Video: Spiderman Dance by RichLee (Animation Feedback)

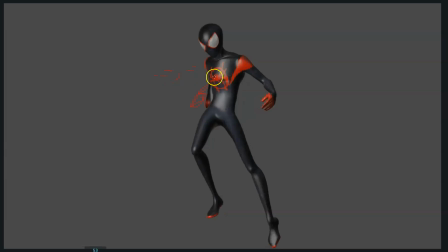(16:13)
See, it's moving to the right, and then you see how it keeps moving to the right, but make this one like keep moving the elbow to the right in this frame. Okay, also here, see how the hand is here.
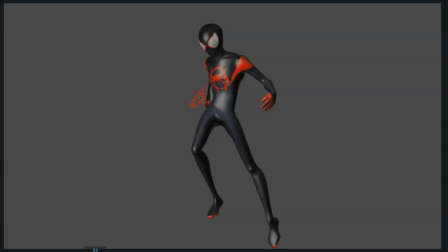(16:30)
I would create a bit more drag to the hand so it doesn't disappear over one frame almost, but we can see the drag on the hand. That's always nice.
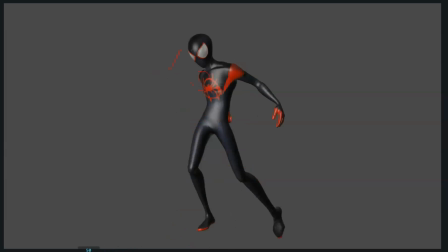(16:44)
All these parts, I really like it. You really animated a great flow in all this. Like, I'm really impressed by all this, because by the blocking it didn't feel like you were going to get it into this
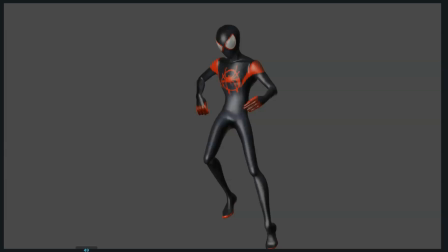(17:00)
amount of fluidity. But yeah, like, you got it really nicely. You did a great job here. So really like this part, especially this part. The subtle overlap between the arms and the leg is great.
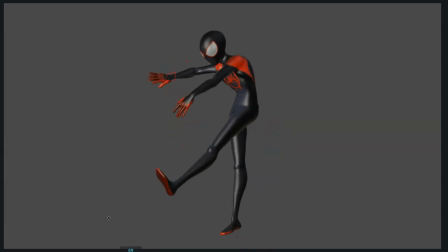(17:19)
It's great. And then, so keep going and see. I really like this, how the hands just throw themselves forward,
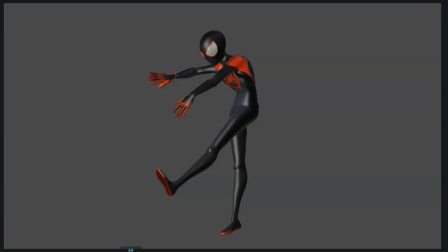(17:30)
but see here how the wrists like hit this point, and then they almost feel like, well, it feels like it gets stuck. So keep that inertia up. Keep that inertia, because right now it feels like it hits a wall. So keep that inertia up on the arm, so we see the easing of the movement up.
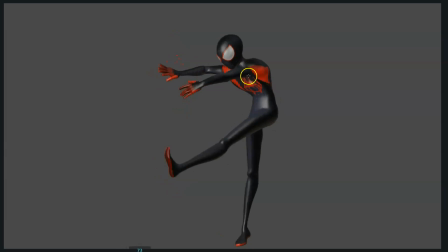(17:51)
And then as the body starts to go down, don't make the... I really like how you got a bit of drag in this hand, but maybe I would exaggerate it a bit more. So maybe if you keep the hand moving up, and see, and in this frame,
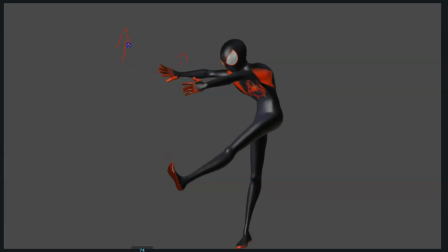(18:10)
I would make this frame maybe the last frame that the hand is moving up, and then start to drag back. Because right now I feel it starts to move down with the body a bit too early. So I would like to see a bit more drag all these frames.
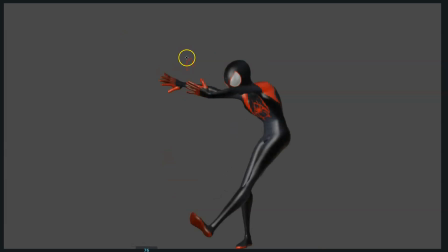(18:28)
And like, if it's maybe the arm is right, like maybe here. So yeah, a bit more contrast between the two arms. But yeah, a bit like he throws this arm more intensely up.
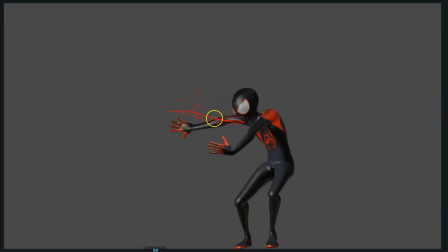(18:47)
Then you have the drag, and then so I would like, my idea is like he holds this arm like longer up, so that when the arm flips back, it's a bit more, yeah.
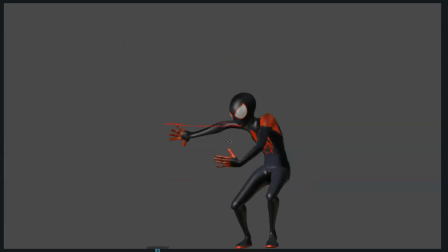(19:09)
You would make the movement, when the movement back, the movement would be much faster, and I think would be really nice. Sorry for these drawings. Yeah. And then also the hand here, you see how the hand is in this place, and then it starts to bend back.
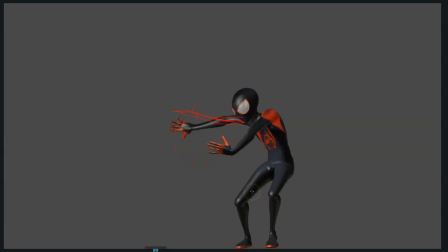(19:29)
When you have this kind of arm movement, I would advise to get a bit more overlap on the hand there, so it flows better, the transition. Also here,
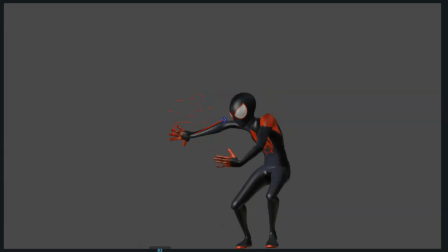(19:44)
I see what you did here, like you rotated the elbow like up, like in these frames, but I think it feels a bit broken, and like all these parts like the arm feels a bit broken. Let me see how it feels.
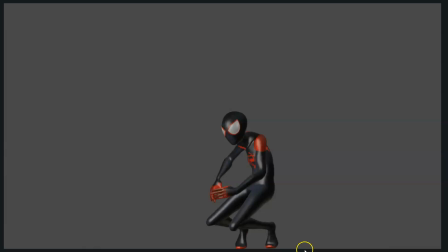Well, watching it, it doesn't feel that much that bad, but mostly this, like it pops a little bit.
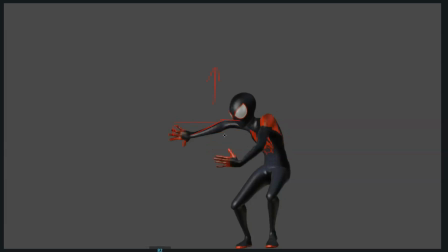(20:18)
So maybe maybe I don't know.
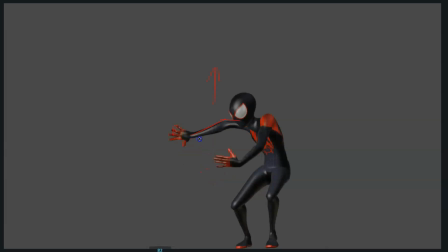(20:23)
I would maybe want to see the arm in this part, maybe with the vent in the other way, just like you have with the rest. But yeah, maybe yeah, that's what I do. And yeah, I would keep also dragging the hand here.
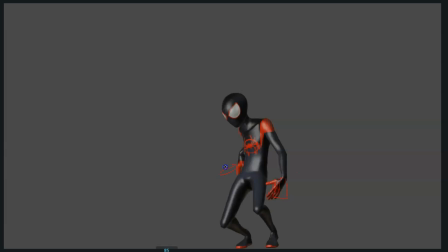(20:44)
Maybe also here, dragging a bit more the hand. Yeah. Boom. And also,
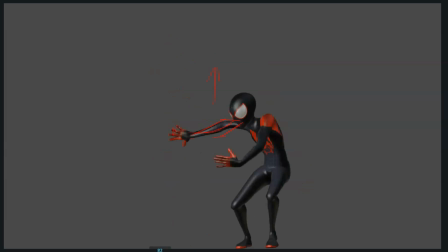(21:05)
I think this is a great moment to exaggerate the flickering of the hands, because this movement is very like intense, like the boom, boom, back and forth. So I would like to see try it to see if it feels good.
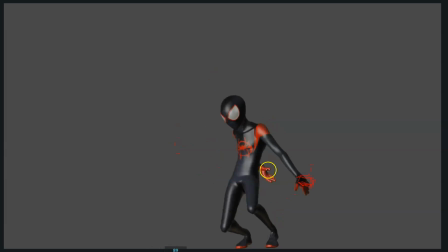(21:21)
See how I added drag here. So maybe here you add a bit more floppiness to the hand so that it flops way more. So you loosen up that wrist a bit more. So boom, and so we would see the hand.
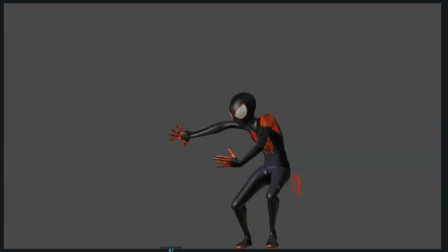(21:40)
Sorry for the drawing, but yeah, we see the hand flickering way more. Same with this hand, right? So see how this hand, I would start to make that flicker here already moving to the right,
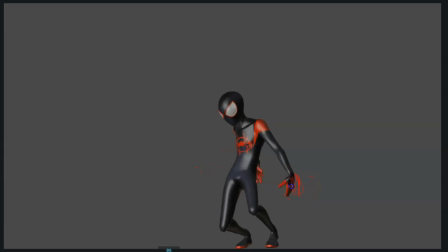(21:58)
and then more to the right, and then so we so we would see a bit more of that wrist bending, so like show that the wrist is more relaxed.
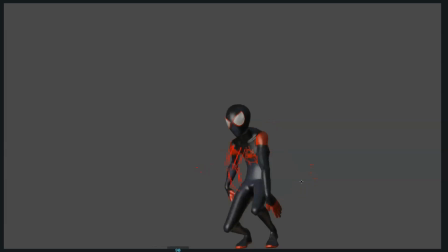(22:14)
I think would be nicer, because see how you then have the bending here, the drag. So I think would be really nice, really nice. And then also here, if he's leading with the elbow, I think here would be nicer silhouette if he leads with the elbow here instead of having that shape,
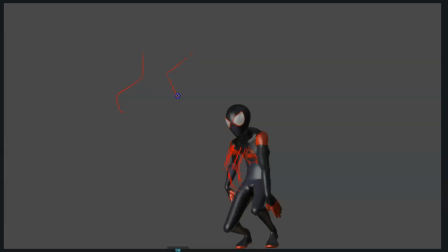(22:34)
like having this shape, like leading with the elbow. I think would be nicer. And then because then you have this pose, and then a bit less than this one, so you have the drag on the wrist as well.
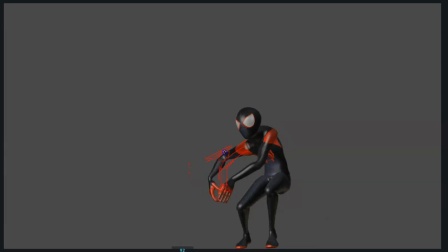(22:47)
And then also, because then also you see how the elbow reaches this point and then it gets stuck on space, so make sure that the elbow keeps moving up, so the elbow and the wrist get to the easing.
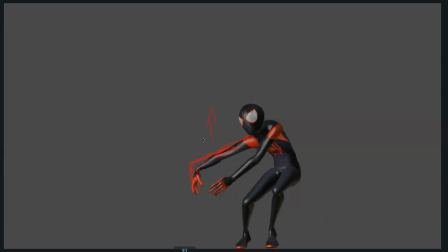(23:00)
It's not just the wrist making an easing, but you see the elbow and the upper arm making an slow into the pose. So keep the arm moving up, so we see the easing of the arm moving up. It doesn't feel like it has hit a wall.
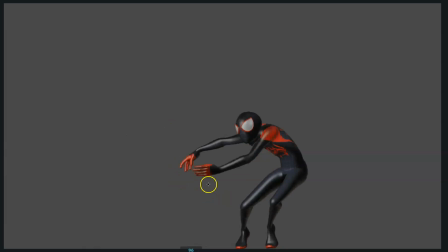(23:20)
And then be careful in this one, because see how the elbow moves up and then down again, so it feels like a pop there. It doesn't feel fluid.
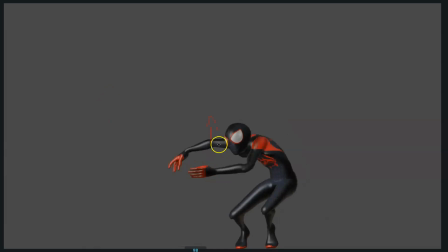(23:33)
So if you have established that if you want the elbow keep moving up, so maybe I think if the arm is moving up here, maybe this one keep moving the arm up a little bit. Maybe not that much, but you know what I mean. Just keep the arm moving up a little bit.
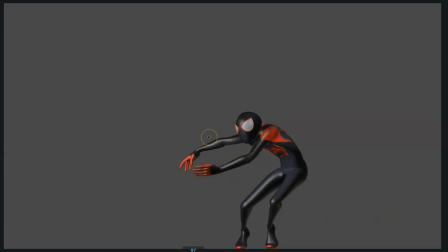(24:00)
And so in this frame, the elbow is almost at the same place, so it doesn't feel like it's moving up that much. And then you have the transition where it moves back. So yeah, just keep that that arm, the spacing of the arm, the easing progressive.
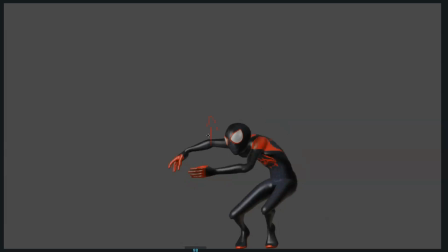And then by the end,